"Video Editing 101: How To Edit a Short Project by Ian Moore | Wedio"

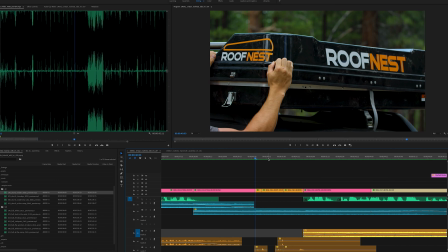[24:32]
I just personally hate them. I like to transition with a lot of quick cuts, 3 kind of being a good number.
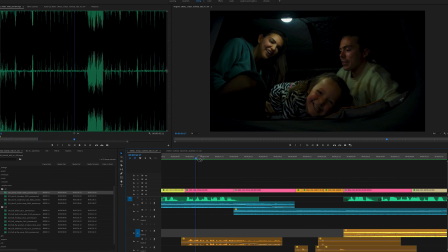[24:41]
So we're here with with the couple and the little girl.
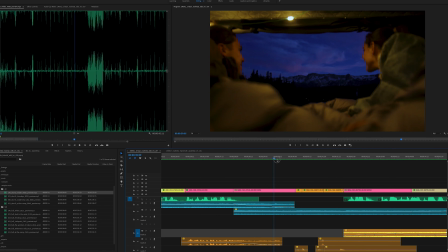[24:48]
They look out. We've got a rack focus out to the mountains, and that kind of ends their story of camping for the night.
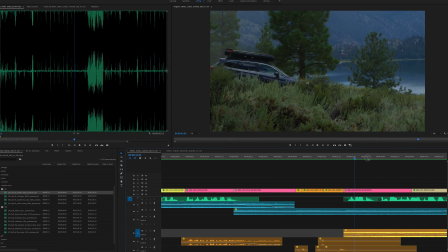[24:56]
So we need to get to the next scene of All right, they're off and they're driving, and we have our title shot.
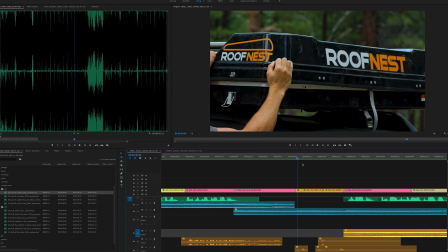[25:02]
So really quickly, it's 3 shots of lid closing
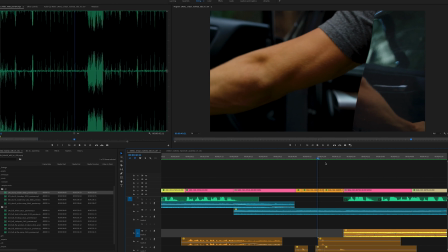[25:10]
from a medium to an extreme close-up of latch closing to another close-up of door closing.
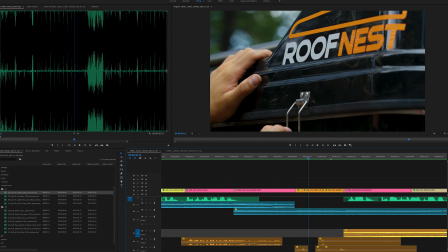[25:18]
So we've got 3 quick close-ups of something happening.
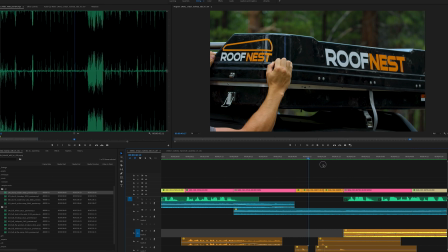[25:24]
We know that he's closing this all up and we're ready to get out of here.
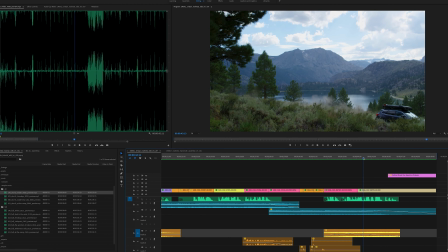[25:28]
Cutting to our medium shot of truck driving, cutting to our kind of more wide shot that we leave out on.
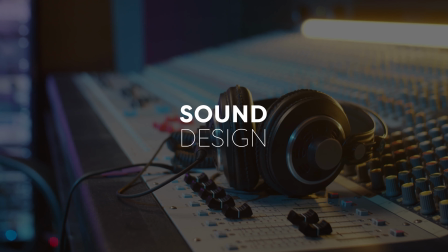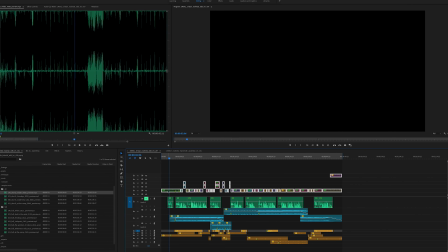[25:42]
The next step is to kind of build that ambiance for this. So I'm going to turn these guys back on. I'll keep the VO muted.
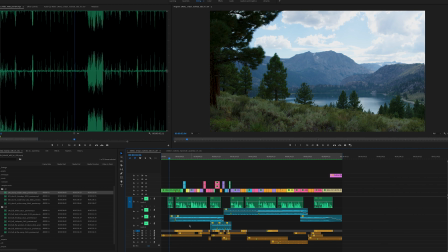[25:54]
I'm going to mute the songs. So the same way that I color code my video, I like to color code my audio so that it's really easy to understand what's what. So all of these orange clips are all going to be sound effects. They definitely wanted a very nature kind of feel.
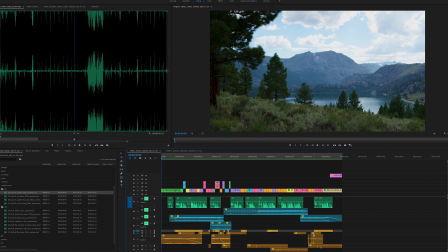[26:14]
So I added a lot of, kind of birds chirping, forest noises, all of that sort of thing. So we open up with all of this birds chirping. You hear the car drive.
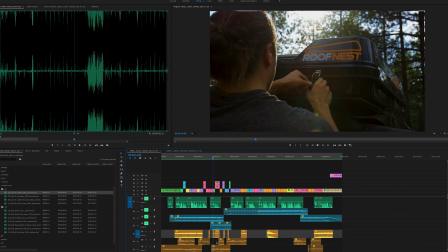[26:30]
We hear the car pull up onto dirt. There's straps, clicking.
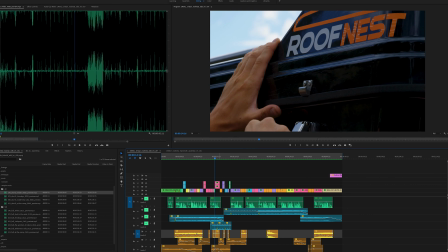[26:37]
Sometimes noises that don't make any sense kind of feel nice.
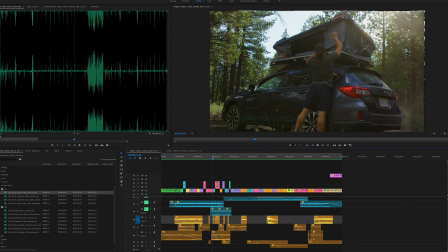[26:42]
If you notice, there's actually an ocean noise in here. This one right here is like birds on the ocean.
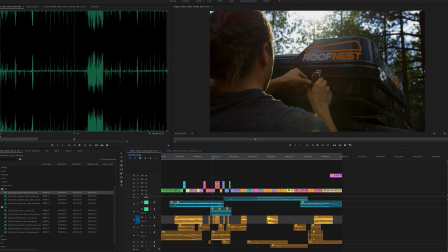[26:50]
It kind of just fit when he was opening up the tent, and it's so quiet once everything's happening, you don't really notice it. But that also accompanies the rise of this part of the song here, this added part. So there's kind of no wrong way to add sounds.
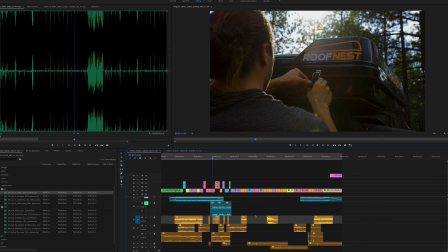[27:08]
That's actually something I learned from my dad, who's a sound editor, and on Chicago Hope, which probably every single person watching this will have no idea what that was, but it was a huge drama back in the day.
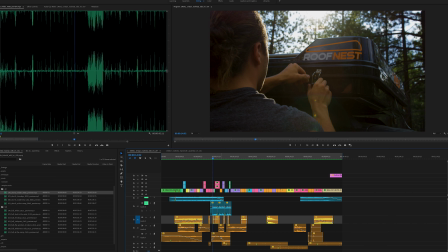[27:21]
And there was a scene I remember watching him work on over and over again where he added a lion's roar to a gunshot, and you just barely hear it, but it ends up sounding really cool. As long as it's subtle and no one knows why or what they heard, you can do a lot of really fun things with sound effects.
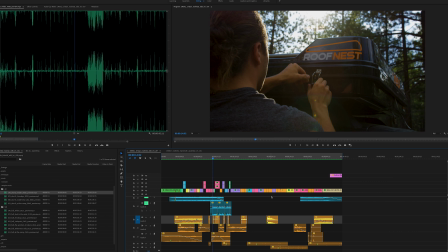[27:41]
And layering and adding small little bits here and there is definitely helpful to building a whole
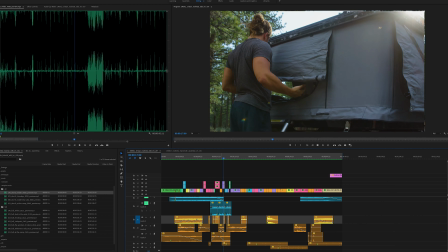[27:49]
scene here.
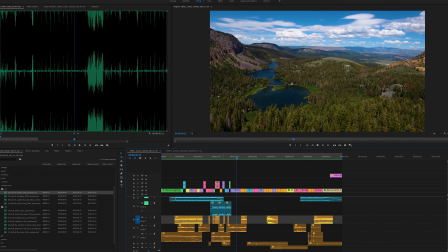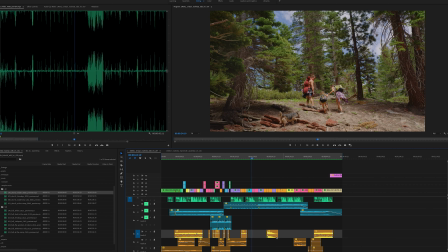[27:56]
So if you'll notice too, it gets a bit quieter here with sound effects because we're kind of hitting the heavier part of our song. So you don't want to be fighting too much. And also, your VO starts to get pretty constant. So you want to make sure you're not battling and you're keeping those pretty even. I guess that's kind of the only thing with sound effects.
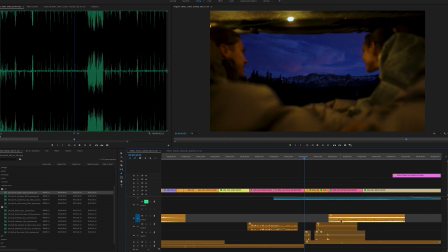[28:16]
Again, you can see I'm using that pen effect here, with the P key to really kind of move these.
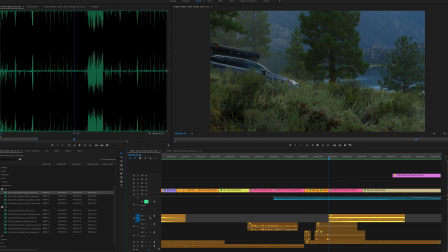[28:23]
I think they're bird chirps here again. This is the car.
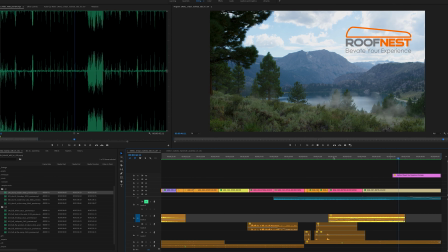[28:28]
Yeah, so you hear the car kind of rev up and down because this is a constant rev. But I wanted to make it, kind of turn the corner.
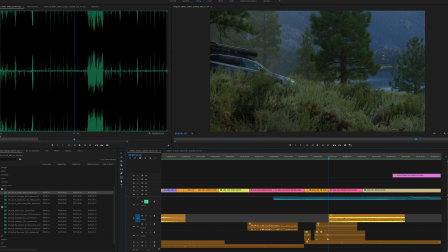[28:36]
So I kind of played with the pen key here just to give it a few, some more dynamics.